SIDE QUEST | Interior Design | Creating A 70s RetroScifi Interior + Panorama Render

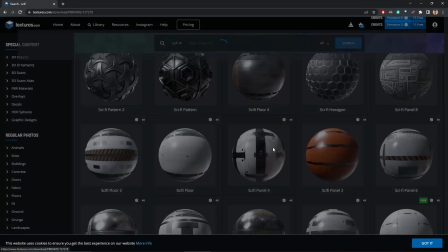[7:59]
Anyway, the textures that I use are from textures.com
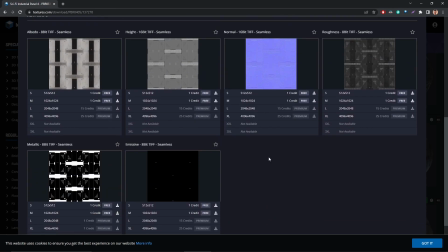[8:03]
and they have some great sci-fi materials where you basically just download the textures you need and plug them into a printable BSDF.
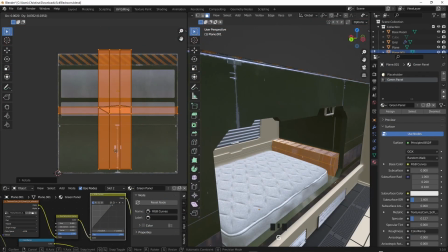[8:12]
And using the unwrap method in the previously mentioned side quest video,
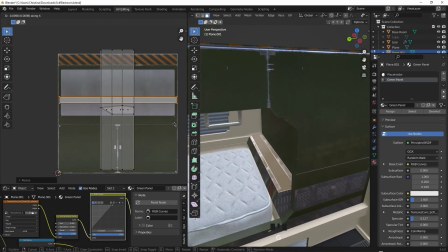[8:17]
I basically just try to unwrap surfaces and line them up on the UV grid to kind of get a nice result.
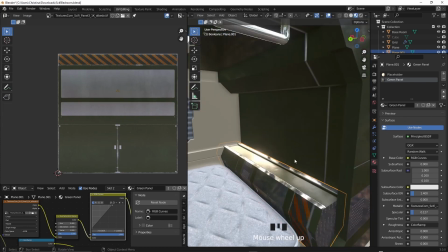[8:24]
This way you can actually end up with a lot of happy accidents. And you don't have to be restricted to just one texture or material per model,
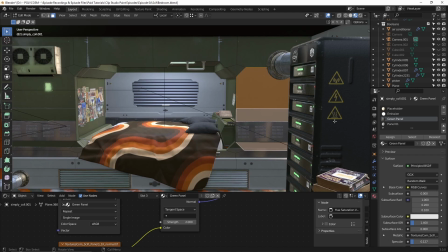[8:33]
you can add several and by selecting surfaces and under material properties hit assign onto a newly created material. That part of the model gets the material assigned to it.
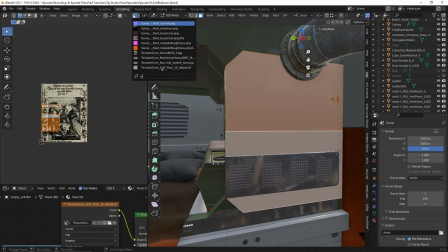[8:46]
Just make sure that under the image dropdown you actually find the texture file that you've used for that particular
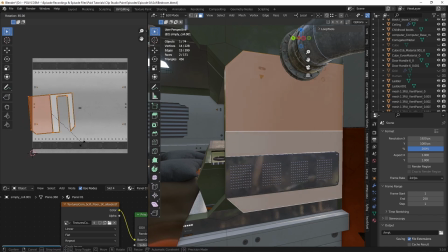[8:52]
material and you basically just move the uv unwrap to an area that looks nice
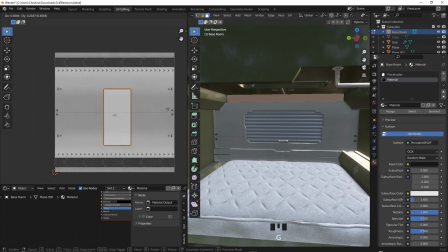[8:59]
and even if you're working on a model that's not connected you can still use the same materials you've
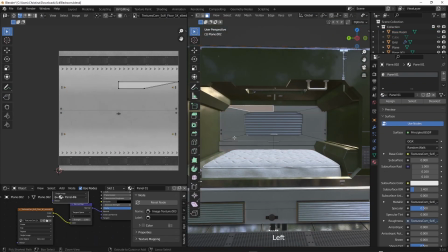[9:04]
created and just repeat the whole process for that model here
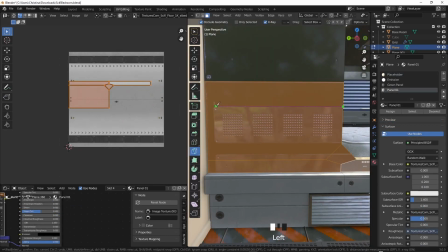[9:10]
you can see me taking advantage of the happy little accident and using
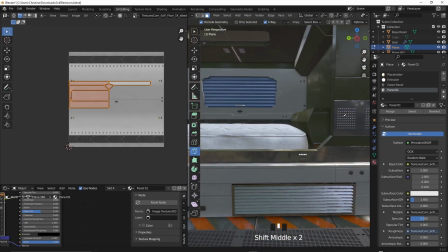[9:14]
the knife tool and pop out those really nice grids this is
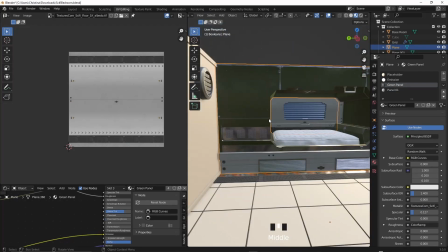[9:19]
more of a destructive way of working so just make sure that you want to commit to this change before extruding anything and
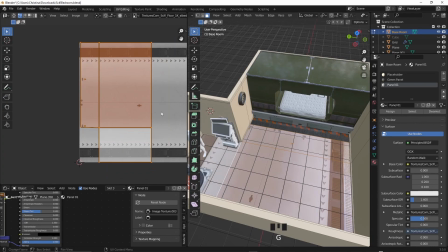[9:27]
finally some floor action that sounded way dirtier than it had to okay
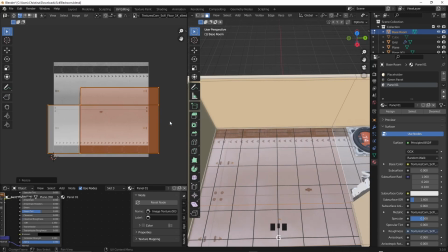[9:33]
you can totally size up the uv unwrap beyond the uv grid but be aware that if you're thinking
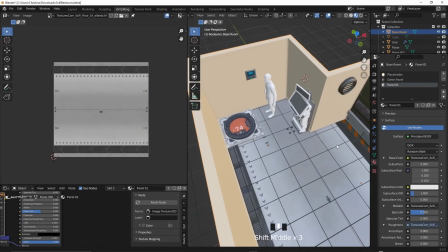[9:40]
of importing this into another software this might cause issues but if you're working primarily in
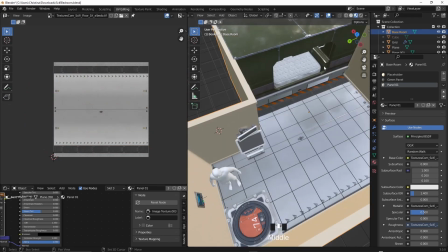[9:46]
blender and you'll render the shot in blender then this should be fine i
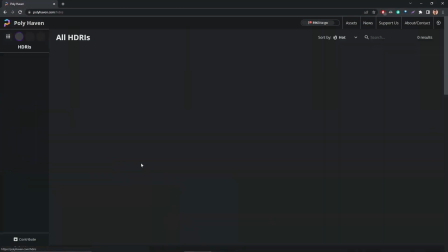[9:52]
thought it was about time i brought in an hdri so using hdri haven
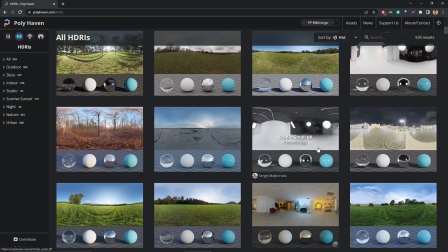[9:57]
which you can download free hdri's from i found this norwegian
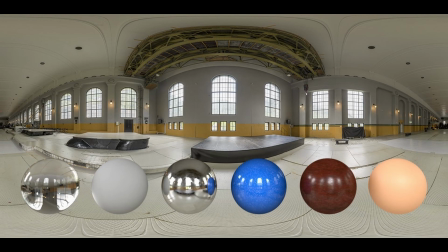[10:02]
rukan interior which i thought fit nicely i'm actually from norway myself so that was a funny little
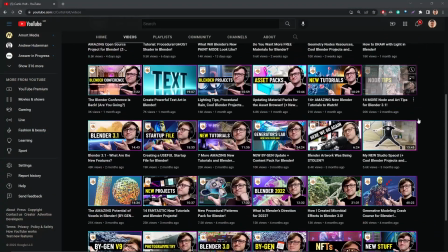[10:08]
coincidence kurtis holt who has a brilliant youtube channel covering blender specific tips and workflows,
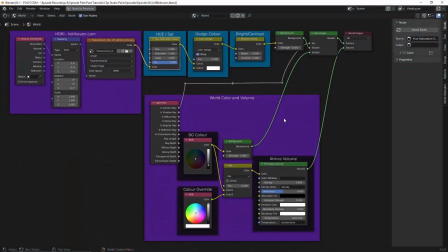[10:15]
has a great startup file that I like to use, so if you're interested in this handy little HDRI setup,
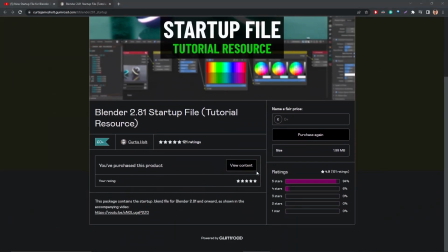[10:23]
go check out his Gumroad and his video detailing what the startup file includes.
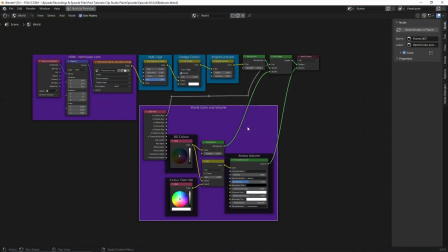[10:28]
Some of the stuff in the startup file I'm not really a fan of, so if you want only the HDRI setup,
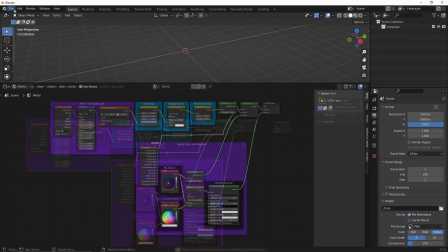[10:35]
copy it, paste it into an empty project and go to File, Defaults and Save Startup file.
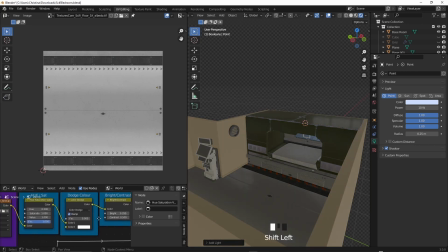[10:43]
Using the HDRI setup you can just load in the image and using these handy little adjustments you can easily edit the HDRI to your liking. I want the scene to be fairly dark and dramatic so I lower down the strength of the HDRI light.
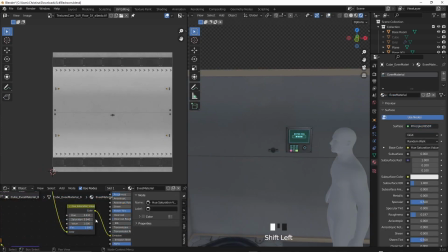[11:01]
After adding some texture to the walls I decided to edit the screen of this little panel.
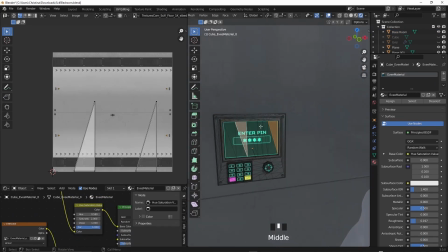[11:07]
I'll add in a texture later on but for now I just used an emissive material to get a nice green glow.
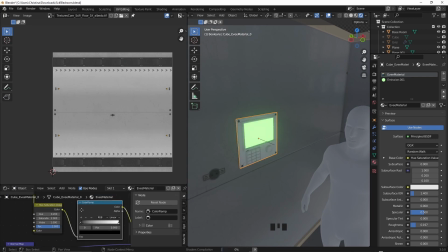[11:14]
I don't know what it is about dark rooms and green glowing screens but it just always feels more retro futuristic to me.
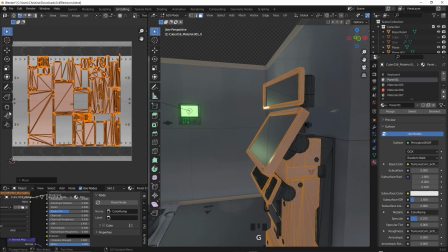[11:22]
Here you can see me actually changing the material of the console to match the wall and floor texture
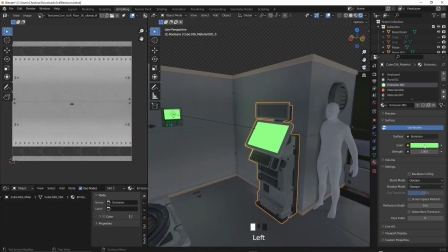[11:27]
and added that same green emissive screen to make everything feel more cohesive.
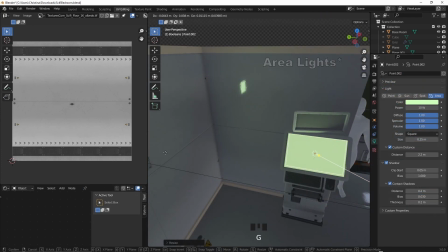[11:33]
I also added some point lights to have that green light kind of spill out into the room.
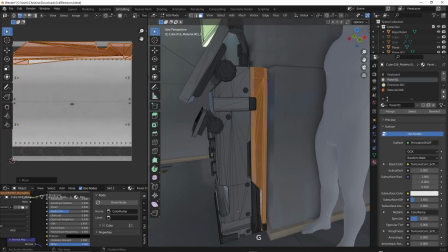[11:39]
I also repeated some of the diagonal orange stripes which I used on the floor
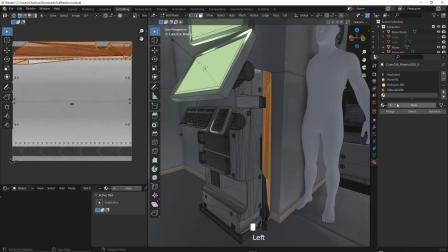[11:43]
just to add a bit more design to the console although I know it doesn't really make much sense.
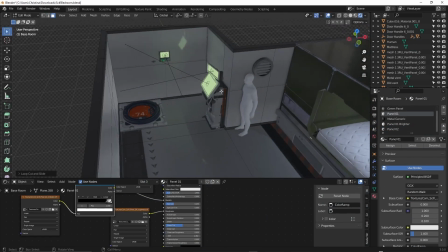[11:49]
Everything is starting to come together now. I put this away for a day and upon looking at the scene the next day I wasn't super happy with the walls.
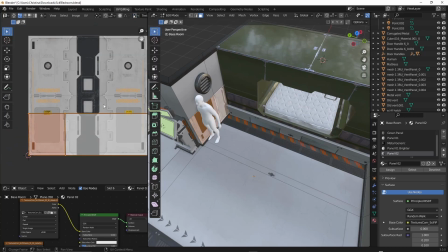[11:58]
They were a bit too bland and lacked detail and personality so I kind of added in some panels here and there to kind of break up the monotomy.